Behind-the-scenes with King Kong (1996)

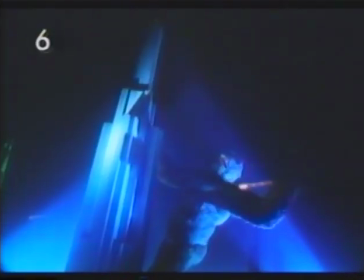I don't think anyone's expecting it to look exactly real, 100%.
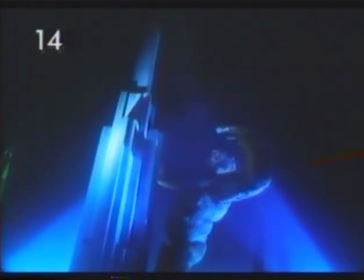If there's a certain amount of the jerkiness that the original King Kong had, that may be part of the character of seeing him again. He has certainly a simian quality, but it's kind of a Hollywood gorilla, and he has his own look.
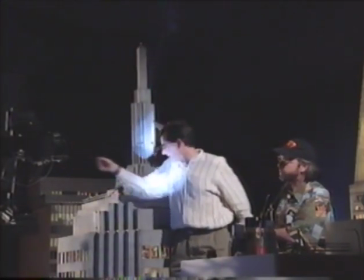What shot are we set up for now, Sean? This is KK4A. Kong is moved by hand, but the camera is controlled by a computer.
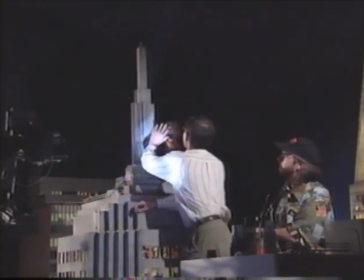And it's going to actually come right between his head and his arm, right here, just fly right through that.
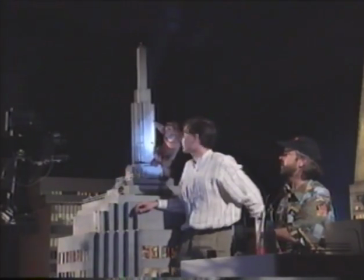A motion control camera system is basically a computer-controlled camera. It's a real camera, it shoots real film, but it's controlled by a computer to do things that we can't do with human operators in real time. Probably the most important thing that it does is that it always does the same move the same way over and over again.
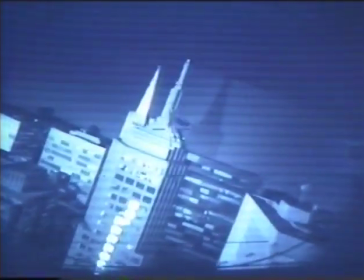That's the one. We keep him a lot more centered in that one. Yeah, that's better. Pass-by is a lot better.
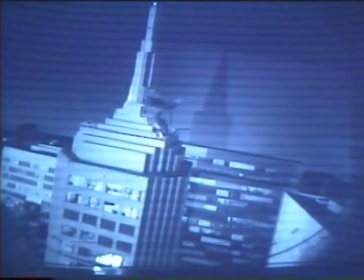Yeah. Go right by his hand. And it's still drifting a little bit too much.
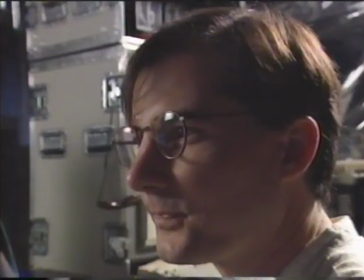We should probably work on that a little bit more. But the dip is good. It feels very aeronautic.
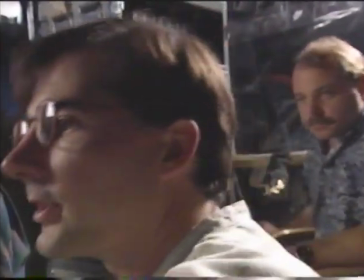Good pass-by. Bill, look at this right here. We're drifting off Kong, and then we kind of come back to him.
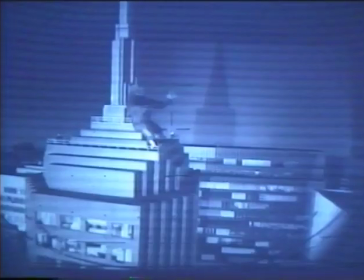It's okay to drift a little bit, but he's going too far, and I think we're going to lose his attention, and he might strobe on the big screen.
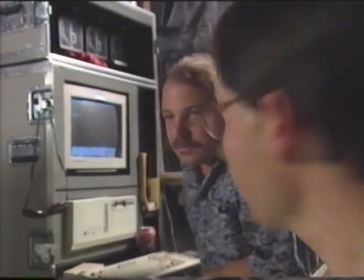So the amount of just, the frequency is good, but just the amount that it's actually going back and forth, that should be reduced.
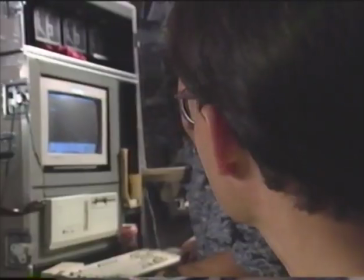So we'll adjust our pan channel. Yeah.
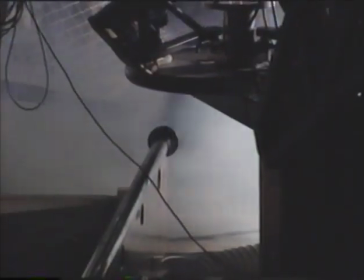A
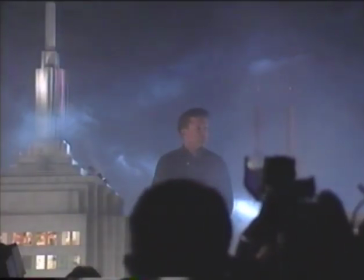miniature like this is almost always photographed in smoke, and you might wonder, why do we need to smoke up a stage to film this miniature? And the answer is that you naturally see aerial perspective in real large objects like a cityscape. And it's not smoke as much as it's just the atmosphere breaking up the light that's hitting the buildings. And the way we recreate that in miniature is to smoke the stage. So we have a bank of smokers that are regulated by a computer controlling system that keep the smoke level at an exact level that we can always match when we go from shot to shot.
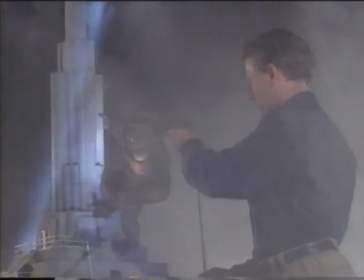The nearest thing when you look at a cityscape is maybe 50 or 100 feet away. And when lenses are focused that far away, everything is sharp. Now, that's not true when you shoot a miniature, because we get very close to some of the pieces here. Some of them pass within just a fraction of an inch of the lens, and we have to make sure that it still looks sharp, because something that big in the real world would look that sharp.
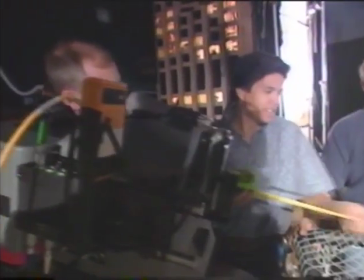Thank you. We allow the lens to stop down to the minimum aperture, and the more the lens is stopped down, the deeper the focus.
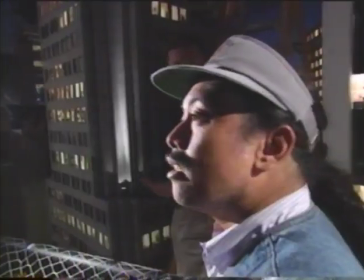And the computer allows the camera to move very slowly, but in a way that when it's projected on film, looks like it has a lot of speed and reality to it.
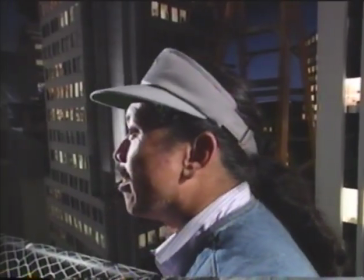What happens if he lands here? He's out of focus. Ooh, honey. Yeah, we've got 6 inches. It's kind of painstaking. I mean, the exposure time per frame is 8 to 12 seconds. The reset time between each frame can be up to 10, 15 minutes, sometimes depending. We would sit in the control booth and take bets on how many shots we were going to be, how many frames we'd be able to get this hour.
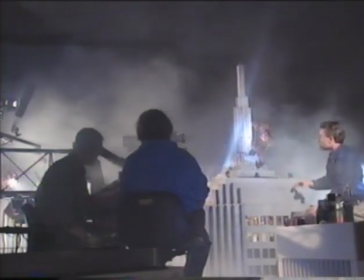Yes. We'd take the frame, move the ladders back in. David would climb up, make ever so small a incremental move on part of Kong.
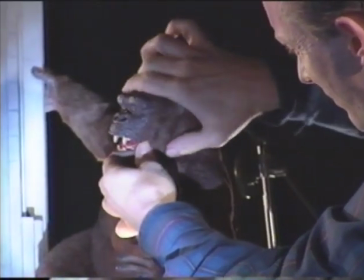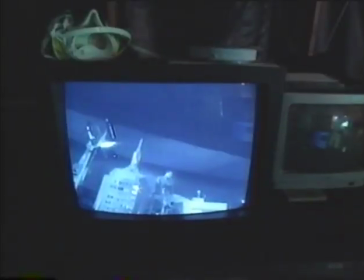It's probably about as much as you did. Pull all that back out, check the smoke level, make sure it looked right on the video monitor, and take the second frame.
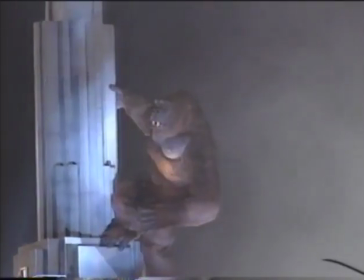You're shooting a shot that on screen is going to be 8 seconds long, and you're on a stage for 26 hours in order to get that shot.
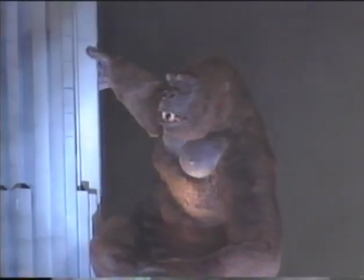It's kind of like you're living in a time warp. David started to take on Kong personality and started to eat a lot of bananas.
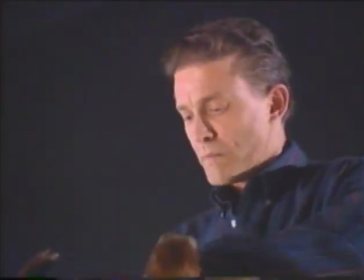He sort of is Kong. He sort of becomes him, understands his motions, and through his hands just imparts that motion to the puppet, one frame at a time.
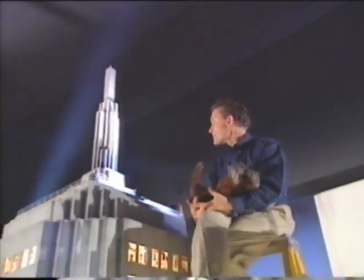It's definitely an art form.